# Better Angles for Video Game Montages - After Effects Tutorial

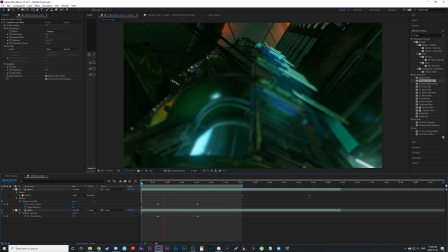4:16 So background to foreground, rack focus. So it just makes it look a little more professional and I would even maybe ease up a bit on the blur, but it also shows you that that terrible mask I did even worked with this example using like a feathering on the edges of it. So the last step is another step I already made a video on, adding camera shake.
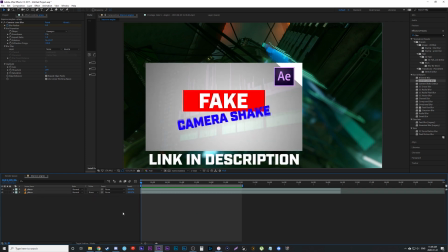4:35 So you can click on that video here if you want more details on how you can utilize it in different scenarios.
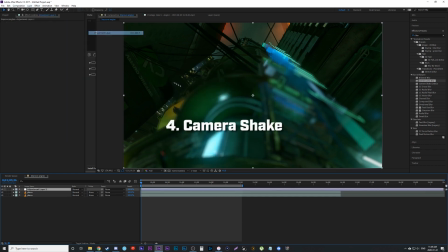4:39 So basically, I'm gonna add a new layer, go layer, new, adjustment layer, and I'm gonna look for the effect wiggle position. So I'll just type in wig, and you'll see wiggle position under behaviors. Place that on there. Just ignore the black frame that's going around it. Let's make the speed at 0.5 because one's a little strong.
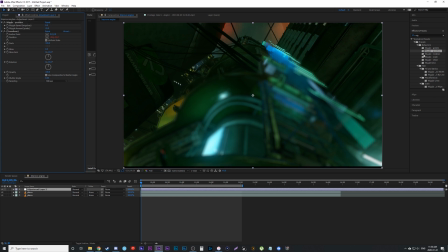4:57 And the amount, let's change it to 15. Now we're gonna grab the wiggle rotation just under position here and it's gonna go crazy for a second.
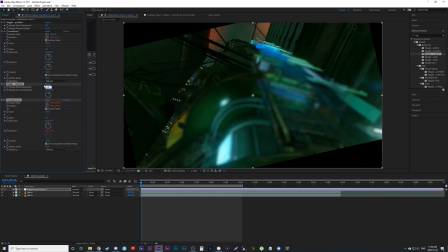5:06 We're gonna change the speed to 0.25. We're gonna change the amount to 3.
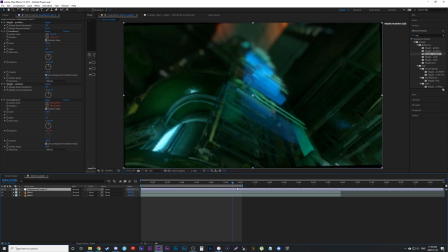5:11 Now to fix the black frame because the actual entire image is moving a bit here. All we're gonna do is type in transition
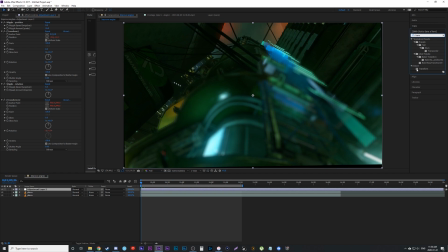5:18 Or sorry, we're gonna type in transform which is under distort Now normally you do this on another adjustment layer But I'm gonna do it on the same one and then at scale I'm gonna change 100 to 106 and that should hide any of the black
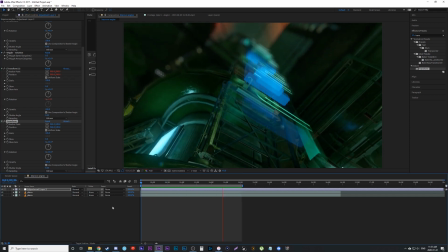5:31 like off frame around it All right now that's loaded you can see it just makes the camera feel a little more organic It's not that stiff movement
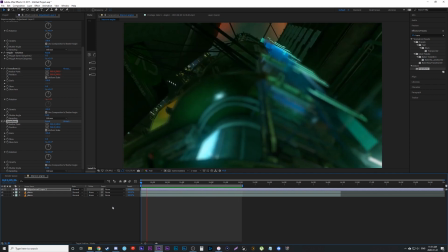5:39 of the theater mode in Halo anyways So it feels like it's kind of handheld slightly and you got the rack focus.
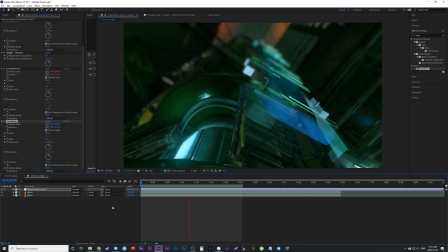5:46 So combining all these things together Let's go over it again.
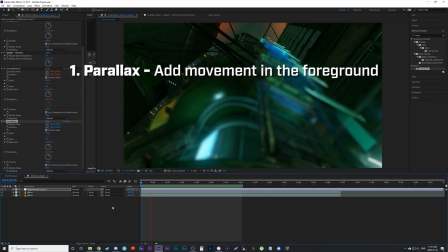5:48 We added parallax with a foreground object Which made it more dynamic then we made our camera movement itself more dynamic by instead of moving in
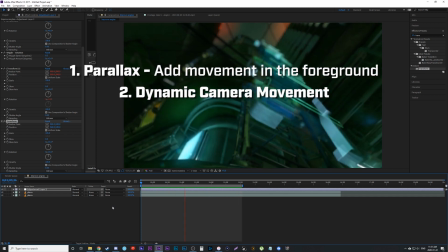5:56 a linear line we had a Kind of like a half circle like it's going sideways and forward at the same time combining two things and third We added
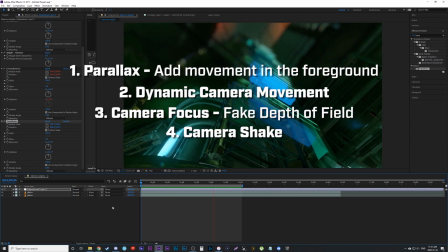6:03 a quick and easy depth of field Then fourth we added a slight camera shake and adding that all together gives you just a nice more like a nicer professional looking shot And it really makes it look like you're actually in there with a camera and just adds to the entire thing So hopefully
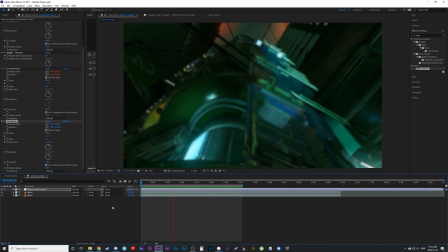6:18 this video helped you out check out my other ones You want more detail and let me know what else you want to learn. I have a few more videos coming up soon. All right. Thanks guys